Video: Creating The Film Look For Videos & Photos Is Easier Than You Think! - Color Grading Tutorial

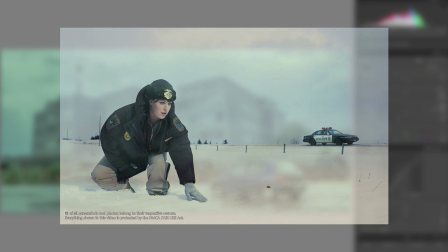739s
For example, in these screenshots they were used, but in these other ones it wasn't really utilized.
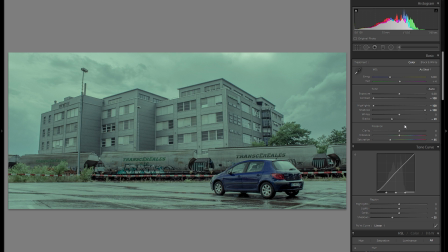745s
So it's definitely up to you whether you want to use that or not. But in case you do, then you can do that with a couple of things. One would be the tonal curve, just the highlights right here, and bring that up. That makes the very bright highlights a lot brighter.
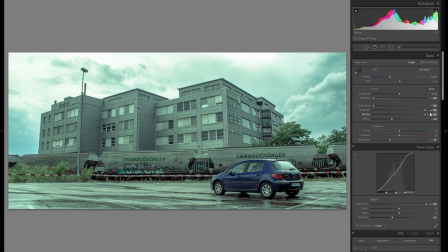761s
You can also bring up the whites, however, this will also affect, as you can see with the extreme example here,
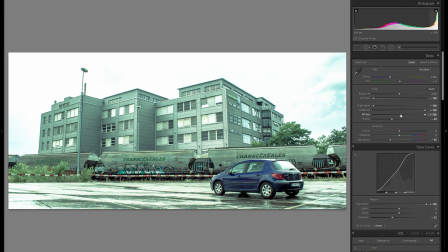768s
everything in the foreground and the windows, so it might not really be what you want,
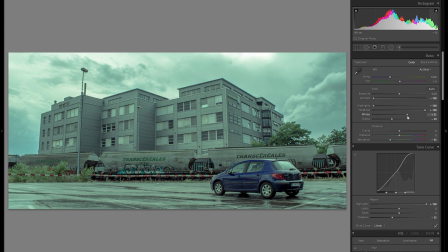773s
unless you really want a more dynamic picture.
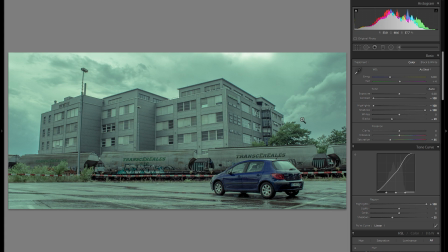776s
And dynamic is usually good, but in this kind of film look, especially if you have an overcast picture, it might not actually work in your favor because it makes it look too interesting and too good,
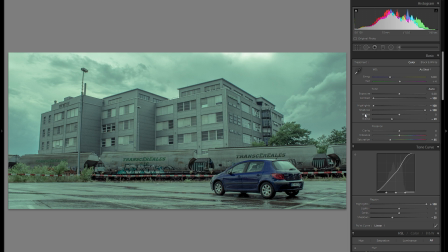789s
where you really would want a more gloomy and maybe a more kind of flat and just more depressing overall mood. So that's definitely something to consider, but there are a lot of sliders and a lot of programs that you can do that with. Probably the best thing is just to add a local adjustment such as a graduated
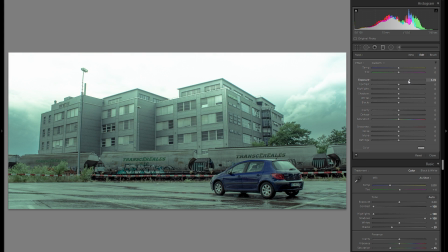808s
filter here and just add a lot of bright highlights in the sky that way.
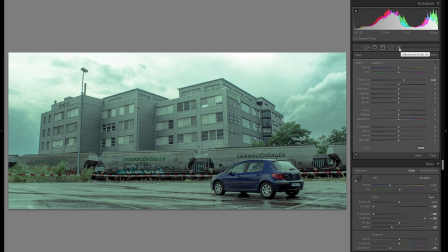813s
Or if you want to do it even more specifically, then you can just grab an adjustment brush and really make sure that you only have the sky selected. But I mean, the bright highlights, I'm not really sure if that really works. It does change the mood quite a bit, and once again, it's not absolutely essential for this type of look.
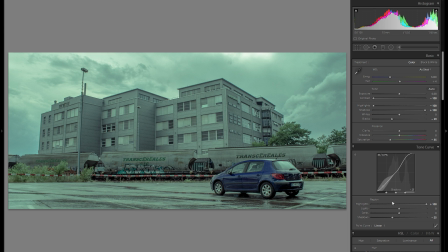833s
So I think I'm actually just gonna leave that out and just bring up the highlights here and make the very bright highlights a bit brighter to make the sky and really just the sky more interesting, but keep the foreground relatively flat and not make that one too dynamic.
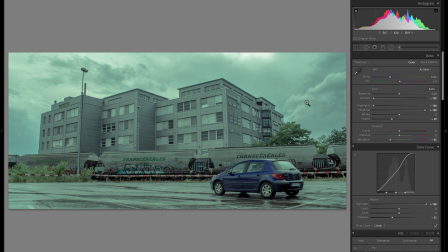850s
And as a 7th point that is really mainly very specific to Fargo is of course the bluish look, because it was shot in winter and with all of this bareness and the cold, it really brings it across very good. But it is not necessarily necessary, so it's very much up to you whether you want to do that.
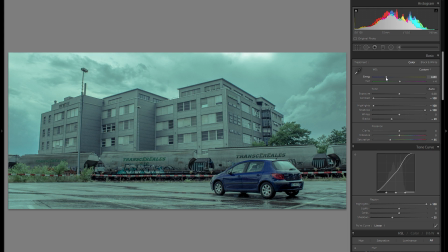870s
And maybe I'm actually gonna make this overall picture just a little bit colder anyways, but I don't think I want to go that far as they've done with some of these pictures or some of these scenes in Fargo, the TV show. And with that said, that is pretty much it. We've already got the film look.
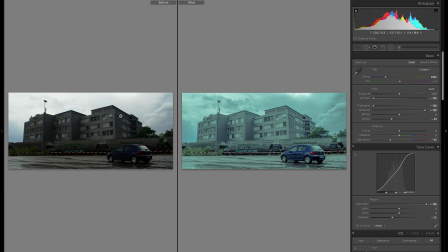887s
If we see from before here, I mean, this is unedited, of course. If I would edit this into another style, I would do some other adjustments to it.
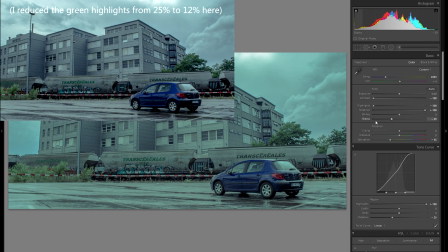895s
But you can really see the resemblance from this kind of picture to one that is, for example, used here in Fargo, just a screenshot.
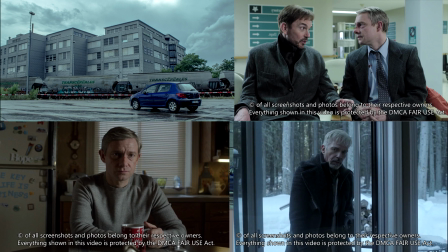903s
And it's very, very easy to achieve this look. It's really nothing crazy about it.
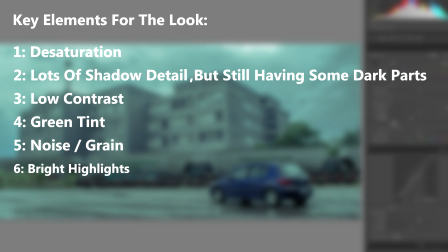909s
There are just pretty much 6 simple steps to it. And the thing that is very important at the end of any editing,
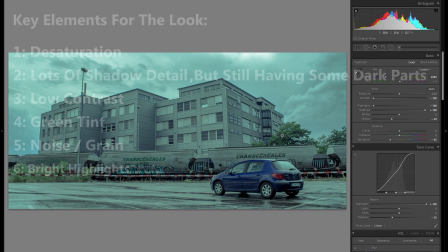916s
whether it be a picture or the overall color style for a video or a film, is just to refine everything.
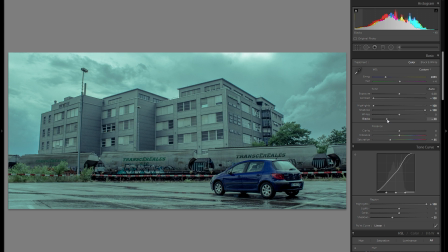922s
For example, here, you could go even more into the minus blacks to really refine everything even more. You could also go into the HSL tool, and this is, by the way, a thing that you can kind of make artificially.
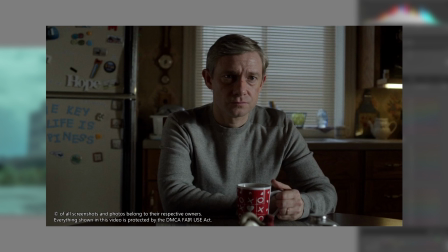937s
For example, here in this screenshot, you can see that the mark is really red compared to the rest of the picture, which is quite desaturated.
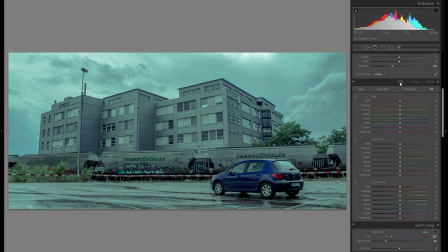945s
So for example, you can mimic that by just going into the HSL tool, grabbing this little saturation slider, and for example go over the reds right here and bring them up.
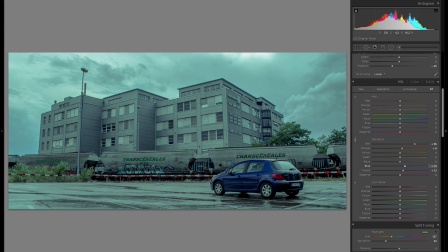957s
And then at the same time, let's say you want special attention on this car, this blue car, then you could also bring up this saturation right here. And that way you just create additional attention on certain parts of the picture while keeping the overall style relatively desaturated.
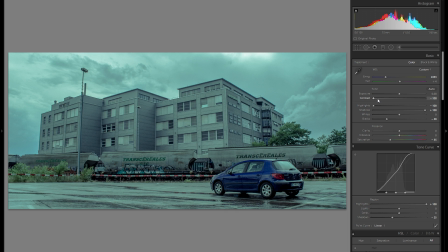974s
And if that particular style is all that you're interested in, then you can end the video right now. Thank you very much for watching, by the way.